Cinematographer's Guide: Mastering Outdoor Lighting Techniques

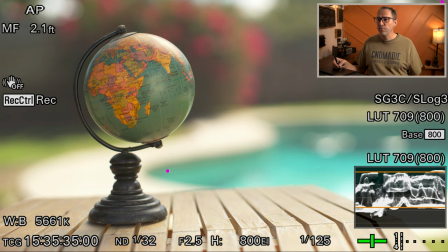The next step is to then create contrast between those two sides and we can do that by placing a bounce on the other side
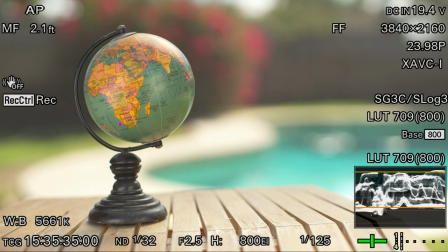with the white bounce we can see that we added some here but then it kind of just flattened that globe now it looks pretty nice and then if I bring that bounce closer to the globe then I can increase the level
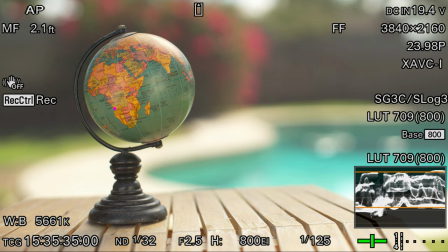of brightness that we bring on that side but for me I like more
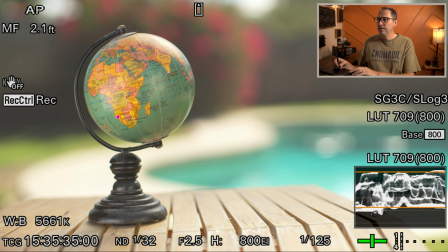contrasty shot like this is way too flat and so this is where I want to be
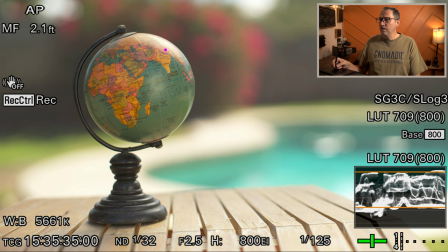I have quite a bit of a difference between the top of the globe here and in the bottom of the globe here so I have good enough contrast for what I like and then we can see what the sunlight
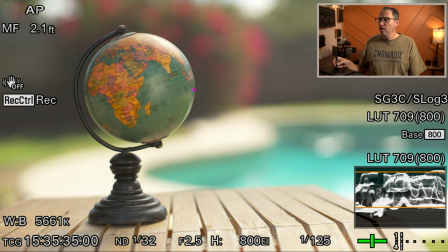is doing which is again creating a little bit of a of a backlight around it we can see it a little bit around here
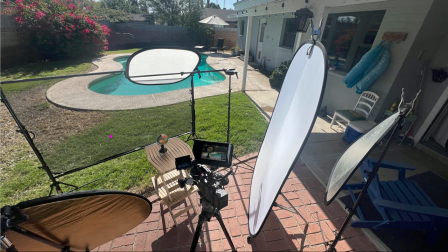on this side and so this is our setup we we have our net we have our diffuser that's diffusing the sunlight on our subject we have our silver reflector that's shining through this diffuser and then here it's actually white so it's gold on this side white on the other and it's adding a
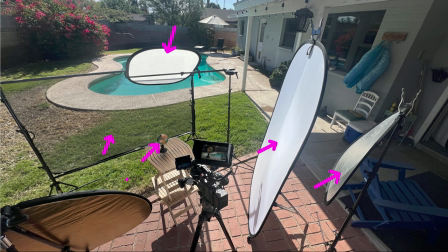little bit of light on this globe creating that contrast this is literally the same setup we're going to reuse over and over again on every outdoor shoot it's just the size of the equipment changes based on the type of shots that we want so the wider the shot the bigger those bounce those reflectors and those diffusers need to be in order to cover as much of the area as possible so let me show you a couple different examples we
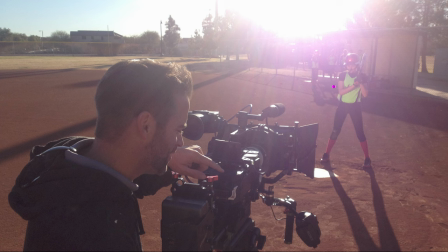needed to film this softball player hitting the ball and you can just see one all bright and and harsh that sunlight is and so again it's placed right behind them and we needed to capture the batter and then the
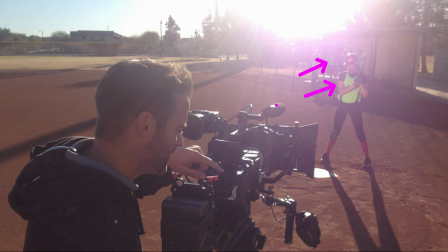dugout that has a few players in them as well and so same thing we framed the batter and kept the sun out of the frame and use and you can already see it use the sunlight to create some interesting
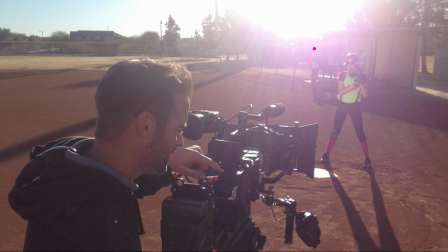backlight on her helmet and we'll see it like in other helmets and people's hair back there and so with this white of a shot there was no way for us logistically or or in the budget to
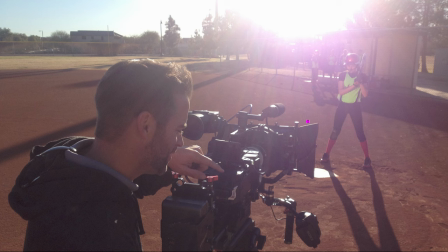be able to diffuse the entire area and so in this particular case we use two four
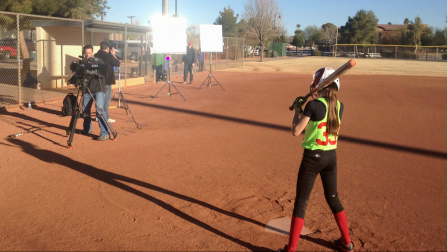by four mirrors like silver mirrors to to bounce light directly one directly onto the batter and the second one directly into the dugout and again we use the same technique where we we slowly back
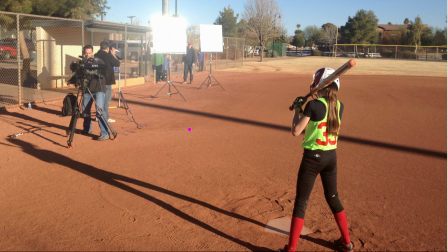them into the place where we ended up having the right levels of light onto our batter and into
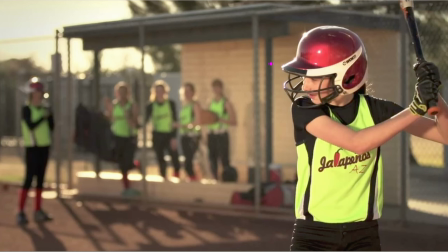the dugout and that's the end shot and again you can see how much light we're getting from those mirrors here and all the way into the dugout to raise the levels to what we needed and again like you can see
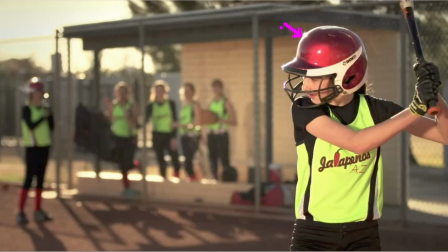how much backlight we're getting from the sun and it's just gorgeous like you can't it would it would be difficult uh it would be a big setup to try to get all those uh different um areas to to light up just like
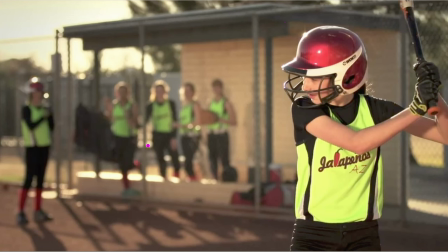that so to use the sun at your advantage is is very helpful and in this case because we couldn't diffuse the sunlight it
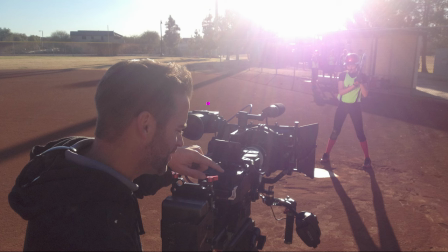was helpful that we could shoot kind of towards the end of day now we're not in golden hour we're pretty close because when you see the end shot
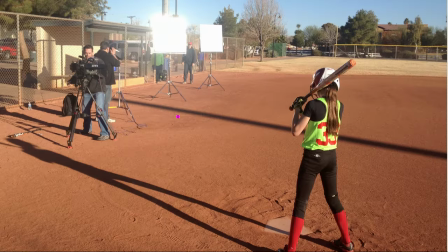you can see the colors in the sky are getting gold so we're close to golden hour and so but the sun is pretty low and so that's helpful like if you can't diffuse the light try to shoot when the light is not as harsh as midday and we're here in Arizona so the sun is very very harsh and the longer we can wait for the sun to go as low as possible the better it is anyway
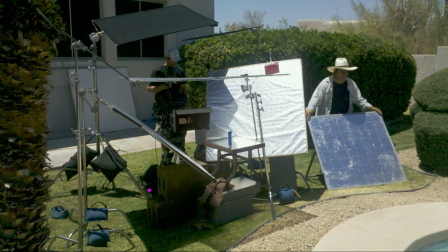this next example it's going to start looking very familiar to you like it's the very same setup every single time but we're filming a commercial for this beauty cream product and so we have a bottle of the product here on this little table and we're using the exact same thing So we have
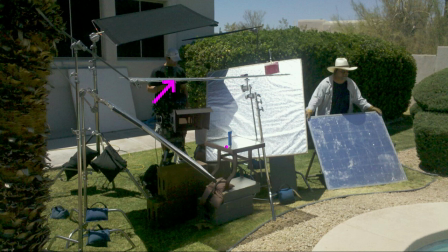a diffuser overhead to diffuse this light, and then we're using two silver reflector, one on each side, to bring the level of that product up to what we want. Now, obviously, when you see two silvers like this, there's no contrast. It's just flooded from both sides,
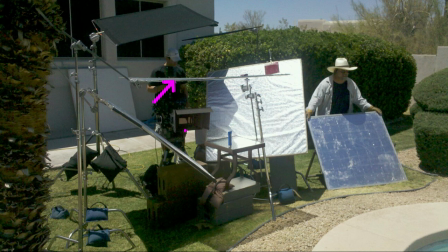and that's what the director wanted. and and then you also know when you're working with the right grip crew they're setting up shade for for the camera operators and so that's always nice so this is a normal setup but then
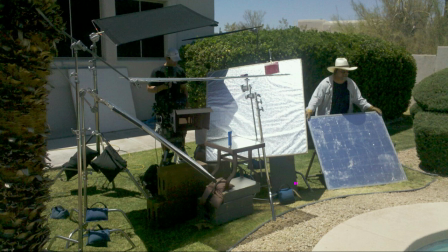the challenge was the background because they wanted people enjoying a pool behind the
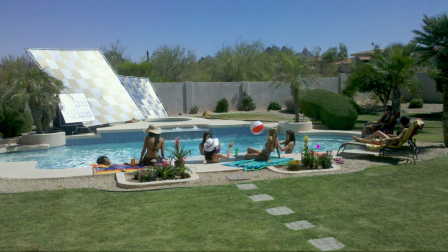product and so we have this huge area back there with people that needs to be lit and so
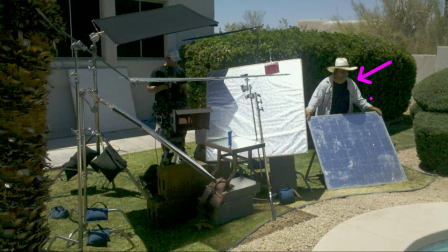this guy is positioning a silver reflector to hit some of those people back there to make sure that they're lit properly
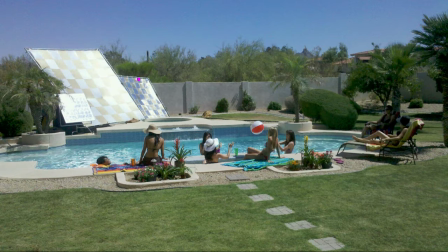and then you have to use just like the size is just getting bigger and bigger as the area and the shot gets wider because we need to hit all those people to raise their level and again this is another
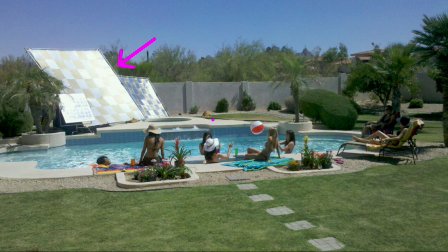example where you could not diffuse this shot I mean you could
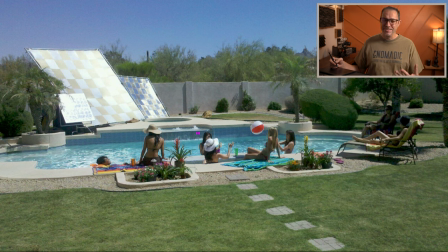everything is possible in Hollywood I guess I don't work in Hollywood but I heard everything is possible in Hollywood but the the only way you would be able to diffuse this area is literally with a crane that would go over the house to hang a giant,
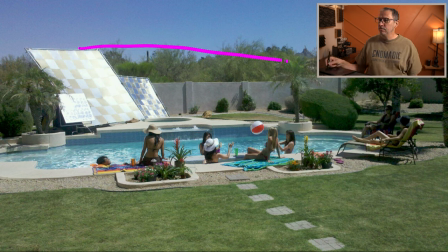you know, a giant frame to diffuse this sunlight. And that's just, that was not an option. So if it's an option for you, great. You know, but for us, that's not in a budget.